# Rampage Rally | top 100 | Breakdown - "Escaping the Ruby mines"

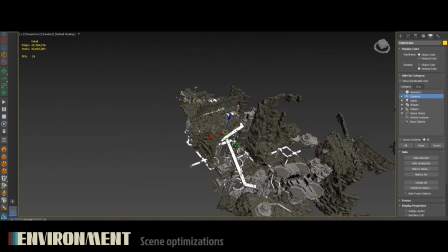I worked with instances as much as possible, as the system can easily handle millions of polygons if they are instanced.
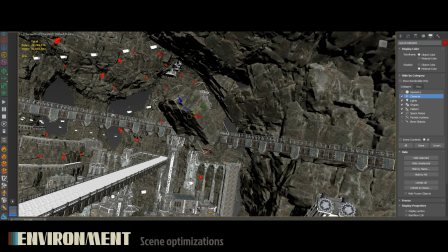A good example of this was the rocks and cliffs in the scene. Most of them are from a single instanced rock model.
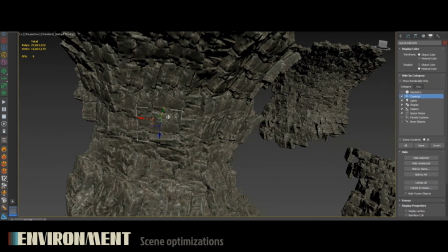Textures and models were optimized the further they were from camera. The same optimization approach applied to the orcs.
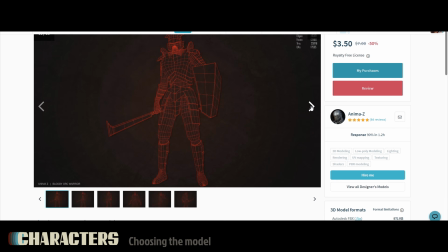This model was perfect due to its generic design. It ensured duplicates wouldn't look cloned.
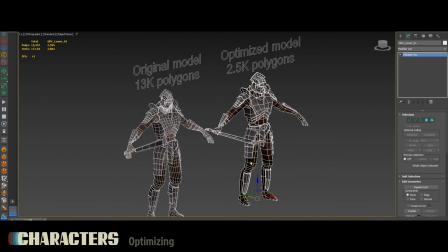I optimized the mesh much further than it was and brought it to Mixamo. There, I chose the most basic rig,
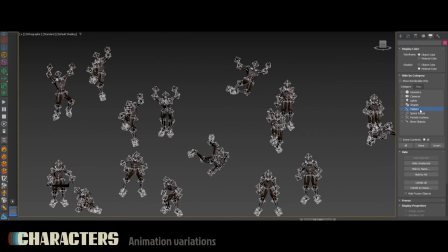as things like finger keyframe data would not be worth the added way. I prepared plenty of animation variations of the orcs performing different actions to fill the scene.
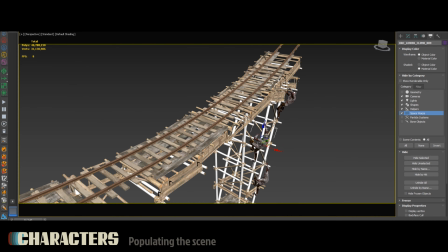Populating them was quick and efficient thanks to the optimizations. Each clone added only about half a megabyte and barely affected viewport or render performance.
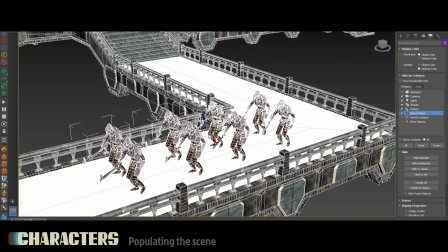The majority of the clones were simply walking, as from such a distance and speed it would be hard to notice them do anything else.
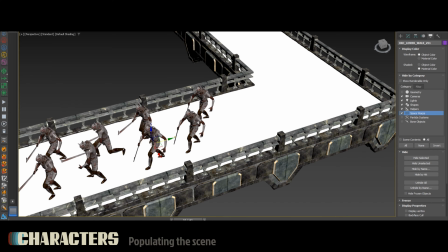The keyframe data for walk cycle was minimal with out of range, set to have them continue their path endlessly.
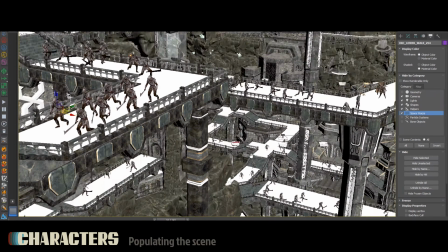In large walking groups, I could easily tweak each one's timing to be slightly different so they won't appear cloned.
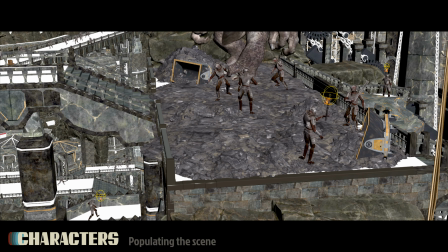I gave some of the orcs torches to act as local light sources.
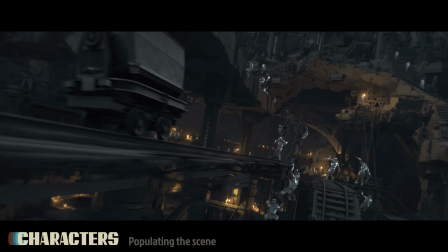Having these small points of light scattered across such a large scene not only adds to the sense of scale,
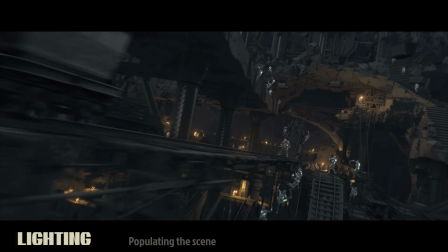but also helps illuminate and draw attention to interesting spots in the environment.
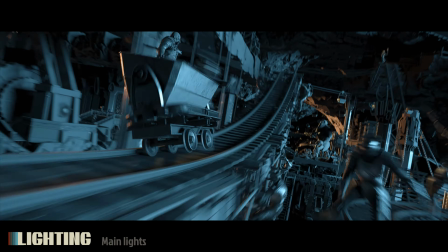For the lighting of the scene, I began with two opposing backlights, one cold and one warm, to create a dark, dramatic atmosphere and establish the classic teal and orange look.
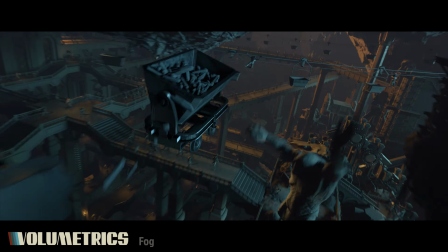At this stage, I added volumetric effects, starting with fog to create depth and guide the eye toward the main action.
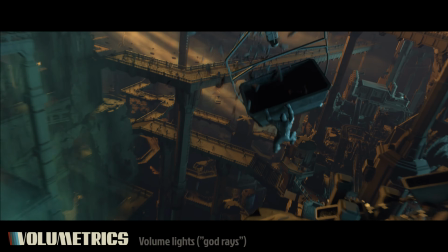I added volumetric light effects emanating from the key positions of the main light sources, enhancing the sense of depth and atmosphere in the scene.
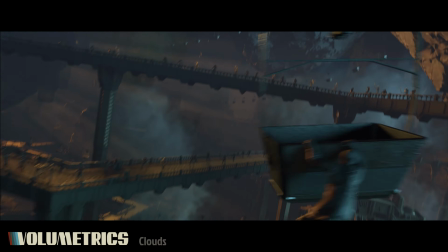I placed clouds throughout the journey to enrich the atmosphere and break up the vast spaces of the environment.
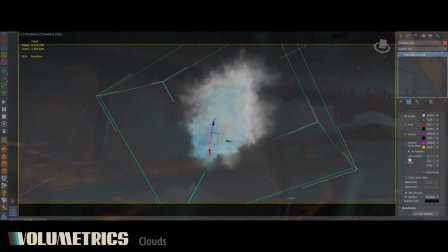To save resources, I used the same single instanced VDBs for all 9 clones.
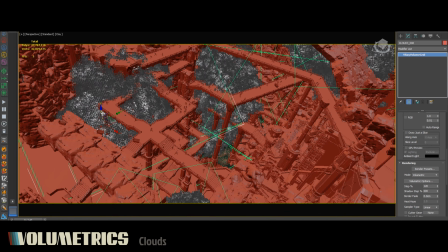As each is oriented differently and received lights from different angles, it would not be noticeable.
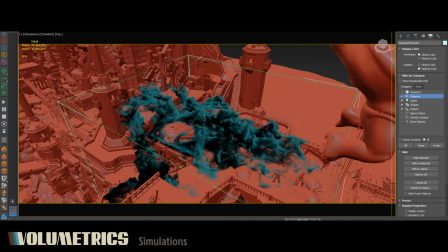To enhance the action, I also run several simulations for smoke and dust.
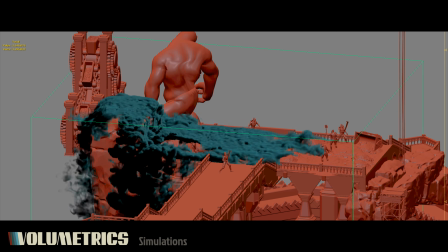To create a mysterious smoke around the main troll, I started the simulation a few hundred frames before frame 0.
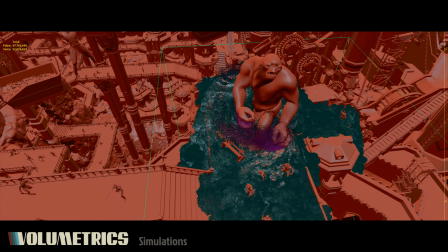That way, when the action begins, his movement pushes through the smoke, along with some unfortunate orcs caught in his path.
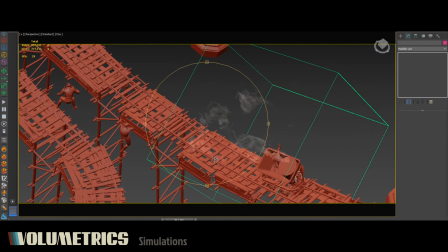For the dwarf, I created 5 different simulations along his journey, planned to be added in post for extra control.
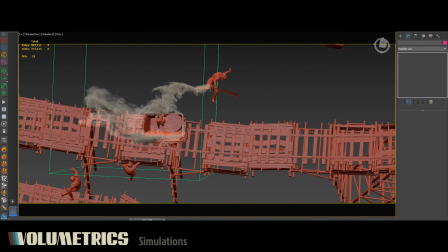The first was meant to enhance the impact of him trampling the orc,
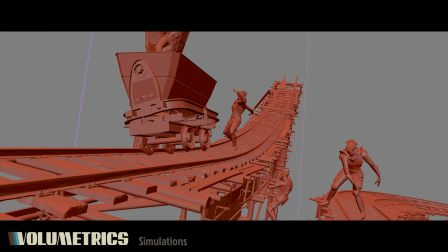but since it happened so quickly from the camera's perspective, it ended up barely noticeable.
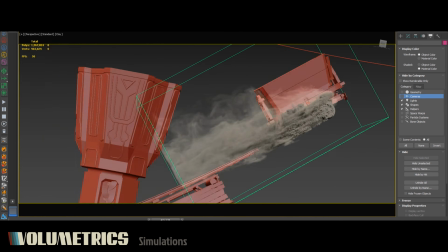The second simulation focused on dust trailing off the cart, designed to emphasize the sense of speed as it hurtled forward.
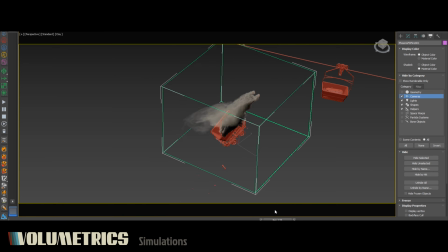The third simulation focused on dust kicked up by the dwarf's jump,
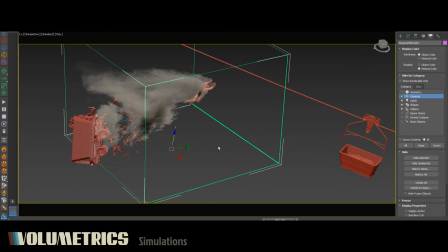creating a lingering trail in the air that followed his movement and emphasized the force of his leap toward the second cart.
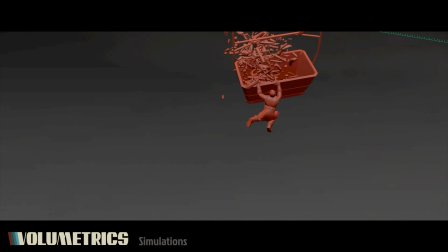The fourth simulation was dust from the troll striking the cart.
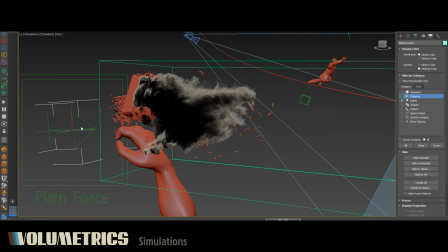Since the camera passed too quickly for it to read, I cheated by adding a force to push the dust back into view.
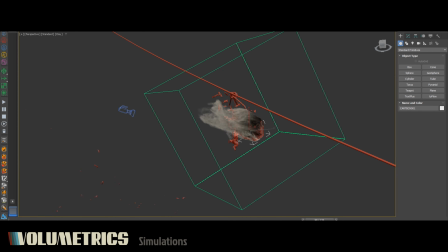The fifth simulation captured the dramatic impact of the dwarf crashing into the second cart, generating a burst of dust to emphasize the force of the collision.
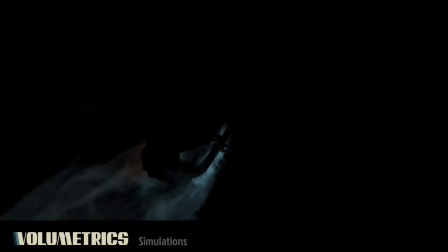The simulations will be rendered separately, giving me full control in post to enhance where they add value and remove where they don't.
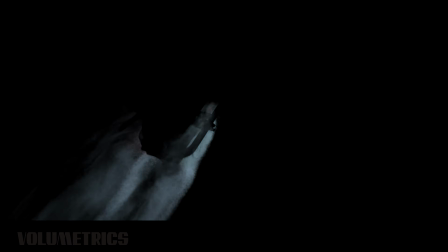But before reaching the render stage, it will be time to lock in the final lighting setup.
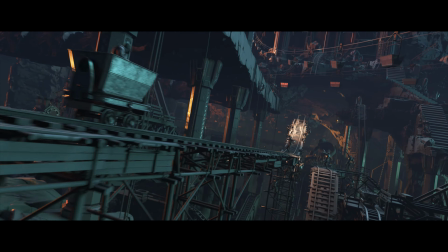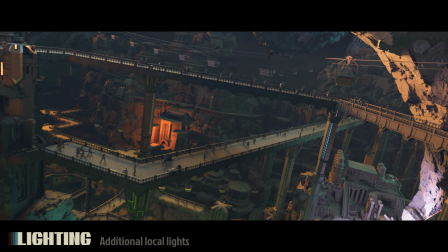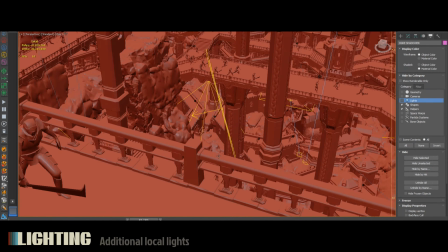The 2 main lights provided a solid base for the scene, but in such a massive environment, there were countless smaller areas I wanted to light locally.
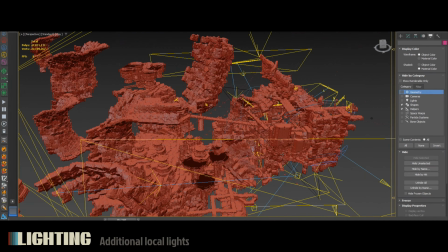To achieve this, I filled the scene with numerous smaller fill lights,
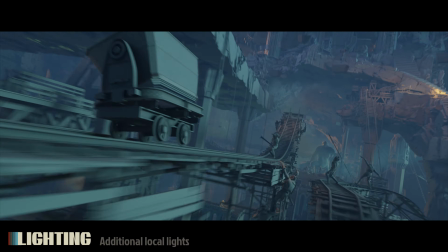each with different colors tailored to their regions, reinforcing the sense of variety I mentioned earlier.
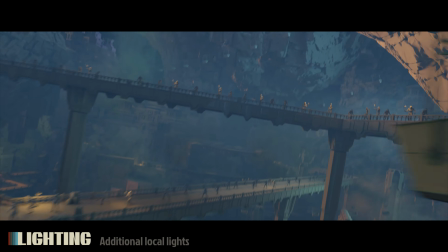With the lighting done, along with everything else, I was ready to make the final render.